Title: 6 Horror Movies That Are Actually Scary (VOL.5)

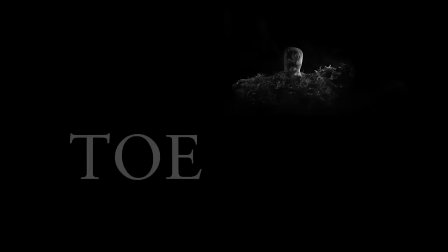Next up is a short film called Toe.
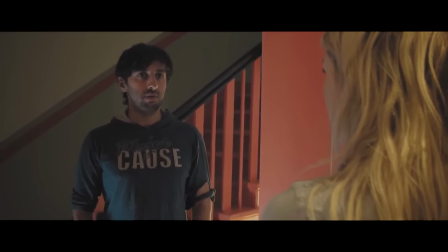I don't find hardly any horror shorts scary because they tend to lack atmosphere, something with which this film is oozing.
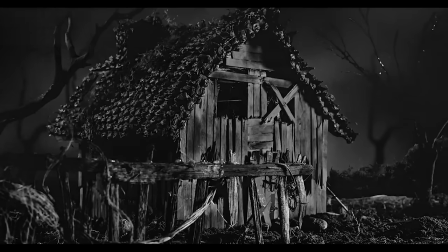The fierce contrast of light and dark, the drawling string notes, animal heads, boiling pipes.
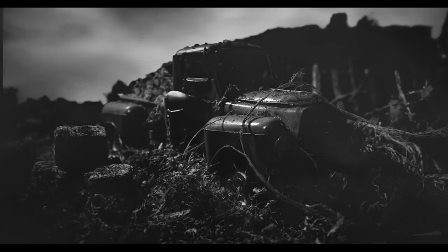The moment this film starts, you feel as if you've been tossed into a post-apocalyptic nightmare, maybe even hell itself.
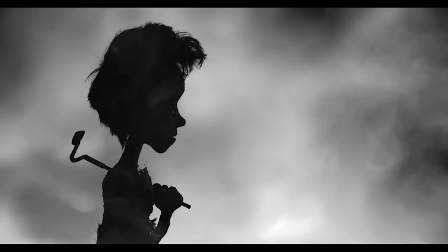And the inherent oddness of stop-motion animation lends itself perfectly to this mood.
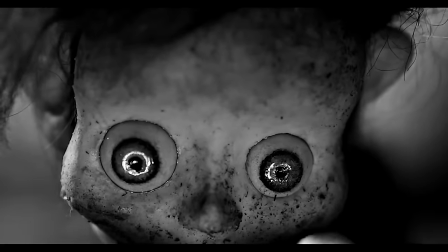Nearly every creative decision adds to the feeling that something is very wrong here.
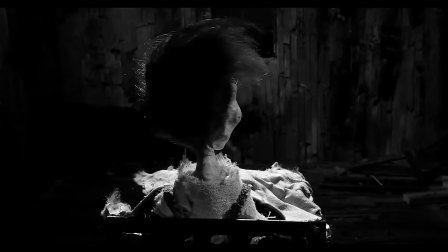I say nearly because I wasn't a fan of the climax's puppetry, and those crows look pretty bad.
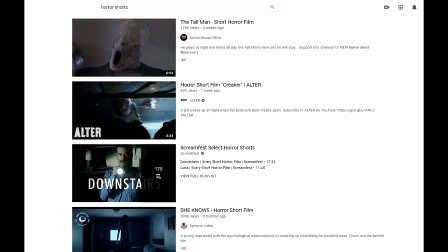Still, if you're searching through the endless shorts on YouTube for a quick dose of horror, this is one that deserves your attention.
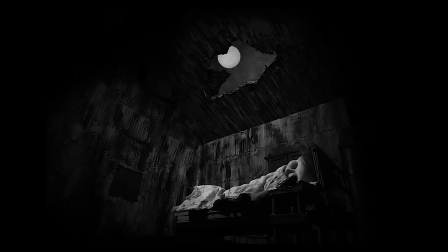It's creative, it's disturbing, and it's only 7 minutes.
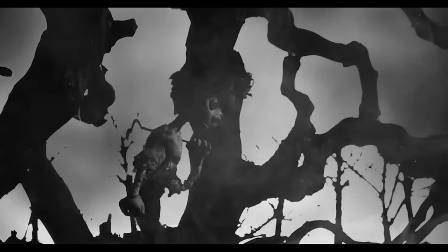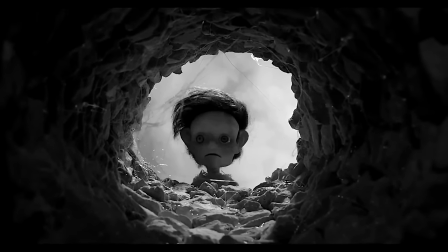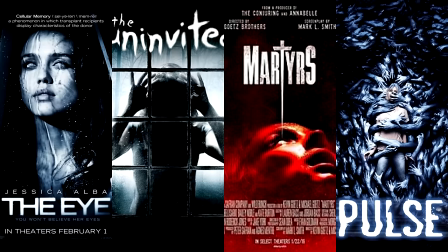American horror remakes have a deservedly bad reputation.
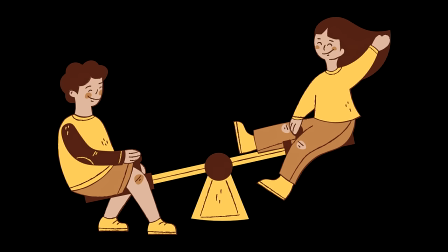If the gamut of quality here was a seesaw, the lower end would launch the higher into space.
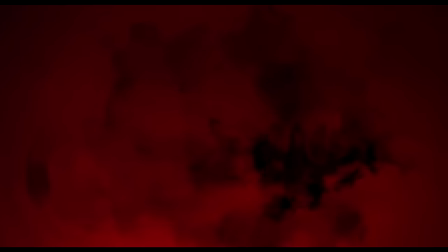But on occasion, the US of A gets it right, and one of those times is the 2004 remake of Ju-on The Grudge.
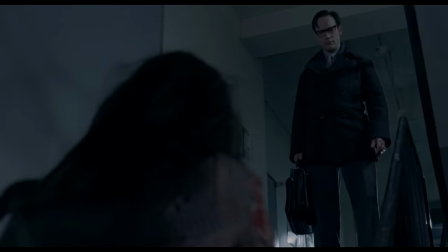This version was directed by the same person as the original, so it's no surprise that many of Ju-on's strengths carried over, such as the setting.
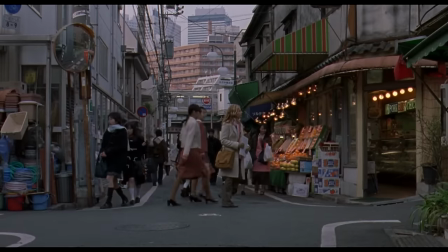The Grudge makes the intelligent choice to take place in Japan, and keeps the iconic house layout.
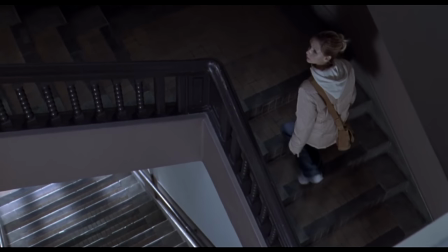It focuses on verticality, with many scenes involving stairs, elevators, and banisters that disorient the audience.
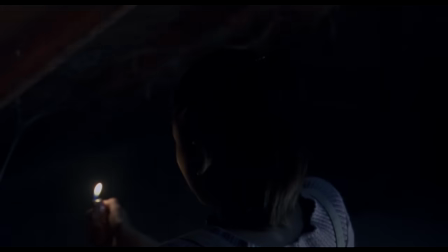The pacing is patient, letting the atmosphere draw you in and lock you in place.
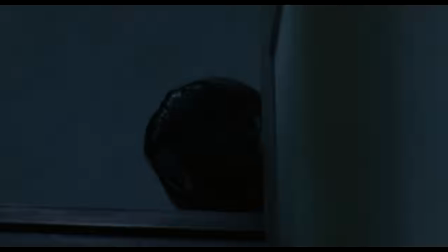And yet, The Grudge isn't some bland shot-for-shot copy either. The violence feels more aggressive, and I prefer the acting in this version.
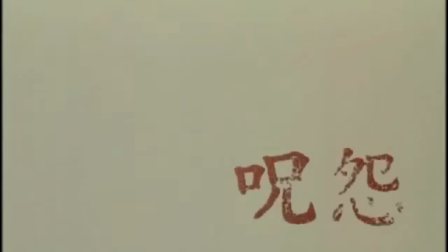These characters are petrified and you feel all of it. The best praise I can give is that I watched the original first, it was still fresh in my mind,
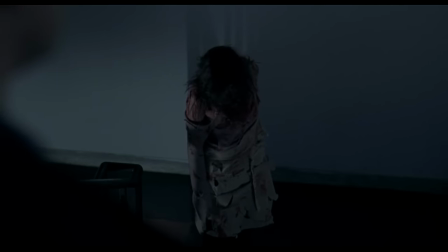and yet when The Grudge 2004 ended, I had trouble sleeping.
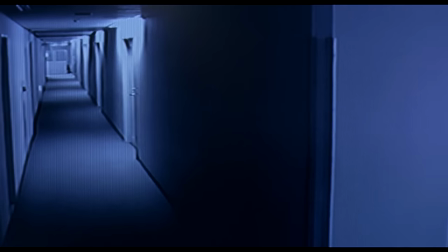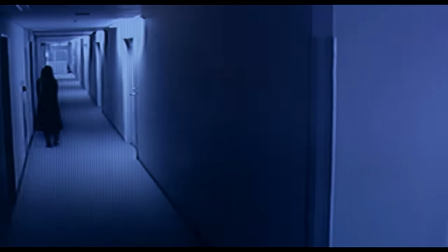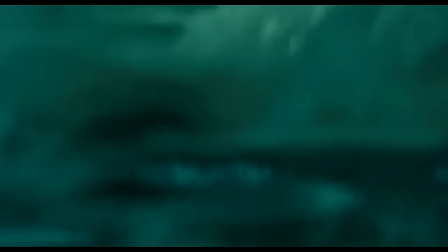While we're on the topic of good American horror remakes, the number two spot goes to Gore Verbinski's The Ring.
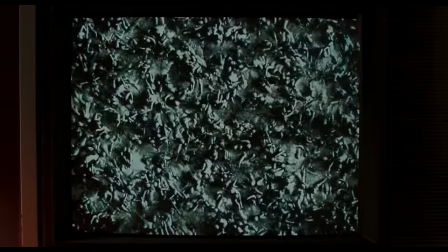For starters, the haunted videotape that the story revolves around is terrifying, mostly because of just how bizarre it is.
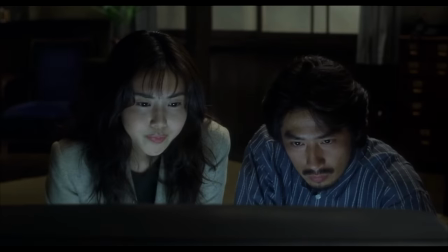I recommend everyone to watch both tape scenes from The Ring and the Japanese original back to back, to see how the films use different imagery to provoke frights.
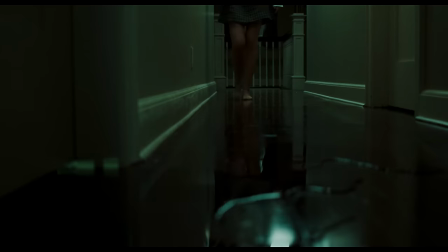And let me know which tape is your favorite, because I'm still conflicted. Look, there isn't one right way to craft a horror film, but I prefer it when I, as an audience member,
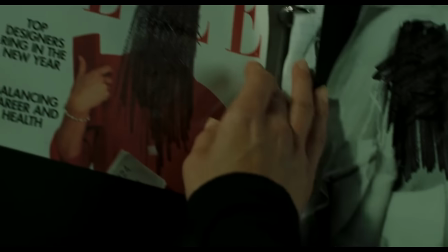never feel safe, when there exists an ever-present suspense or stress. And this is something The Ring nails.
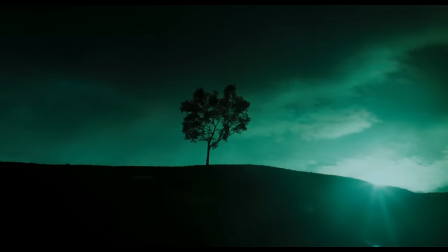The color correction, shot composition, and editing all create a sense of oppression that never leaves the film.
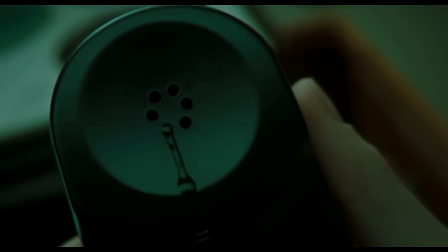The Ring's hook is inevitability, which is about as real as horror gets.
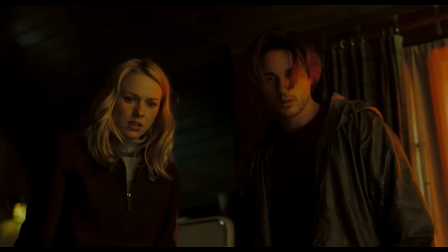The ticking clock mechanic keeps the plot moving with urgency, and the acting, aside from the appalling opening scene, sells the scares.
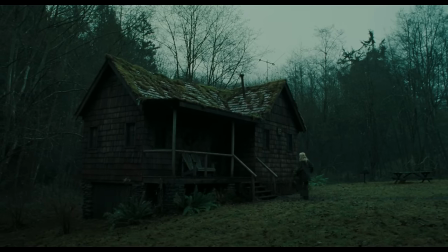This is a tight, tense, scary movie, with an ending I wish I could watch for the first time again.
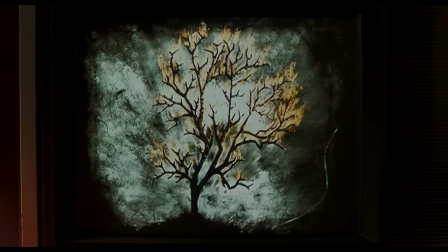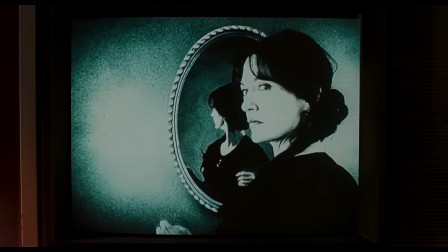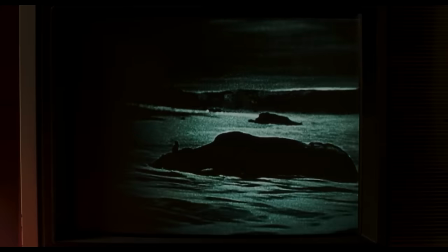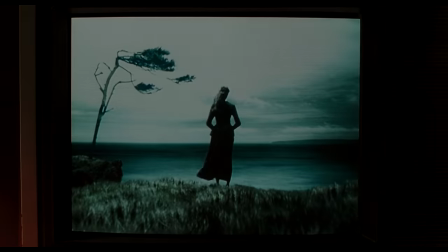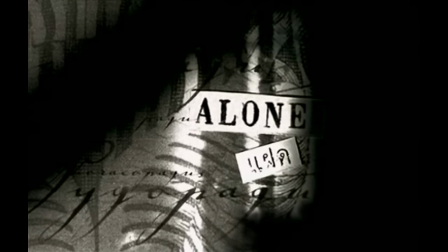And last up is the Thai film Alone from 2007.
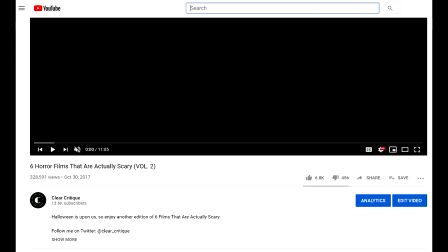This movie was made by the same people who did Shudder, which featured in my Volume 2 video, and like Shudder, Alone is packed with jump scares and does them right.
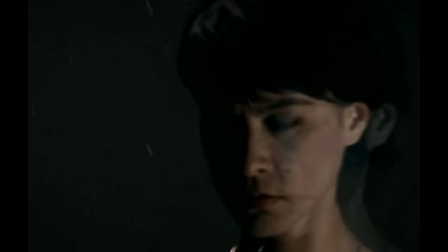How?